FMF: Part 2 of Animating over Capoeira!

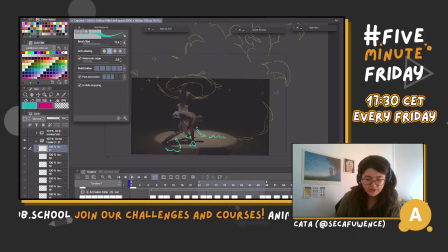67:46 Let's turn the light table off, and let's render it
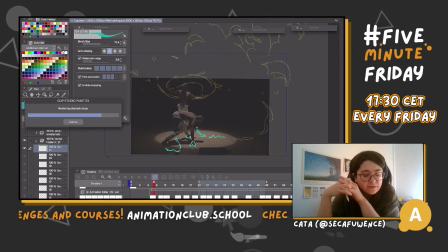67:53 and see if we did the preparation stuff well enough. Sorta. At least it will help us to keep the track of the weights and stuff, just to understand that we're not going anywhere like overboard. Okay.
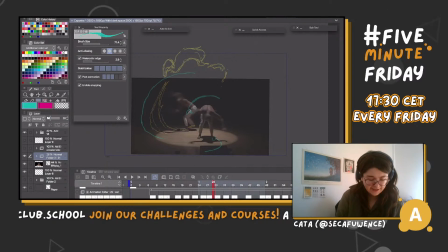68:16 Now let's make it like this, and let's add another layer that we're gonna work with.
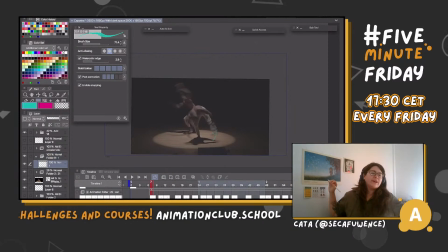68:22 And I think we can start the same way we start with fire, because we started with fire with like these blobs, shapes. We did a couple of lessons ago with the goose on fire. First we draw fire in these like little shapes, and then we connected them. And I'm probably gonna do the same thing over here.
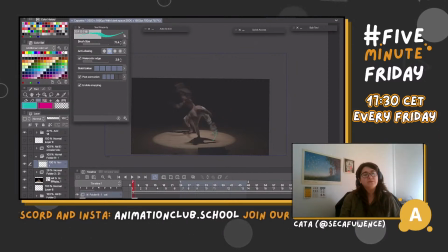68:41 Just the outcome is gonna be a bit different because I try to, after doing these blobs, when I draw fire, I try to chisel out the fire. So from like one blob, I would be like, whoop. And it's already like a good fire tongue.
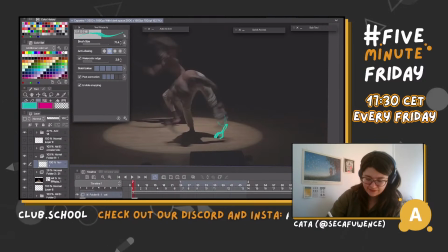69:03 Okay, let's see. We're being fun, we're being very loose. We're just playing. Again.
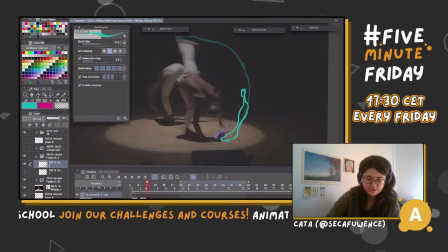69:20 I'm basically doing the same like bubbles and snot lines, but I'm just not drawing the
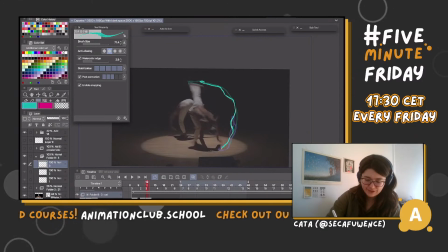69:29 bubbles separately. But you can imagine just like one extra step.
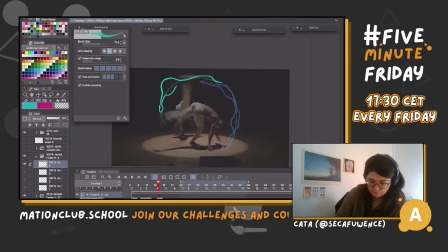So I have this shape, which I don't really like because it looks very, very similar.
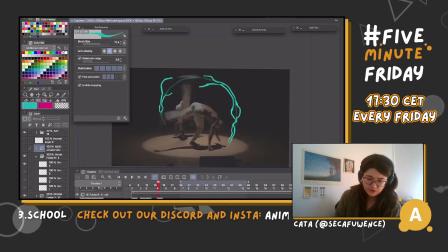70:08 Let's go back, see if we can change it. Yes, we can. We can make this more of a long pill shape, and this could look like this. Yeah.
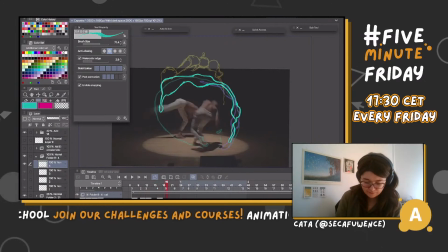What I want to do here, I want to make the water block the initial fire burst,
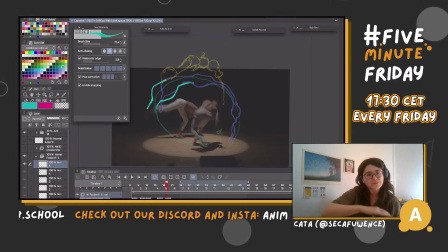70:38 as if like getting the other dancer pissed off, and he goes back and he like uses like a big explosion to give it back. Let's see. This was the second big blob.
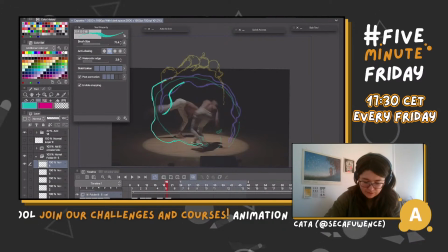70:56 The first big blob like this.
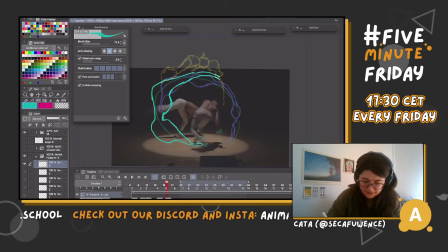71:10 Then we have this like long line, a little radish, and a couple of So just like this. We'll add some more elegant strokes to it later.
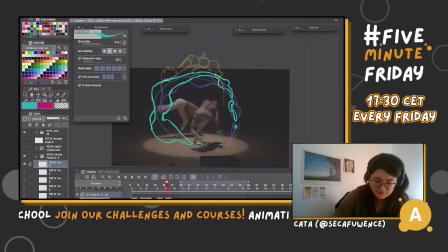71:29 For now, I want to get the mass well. Yes.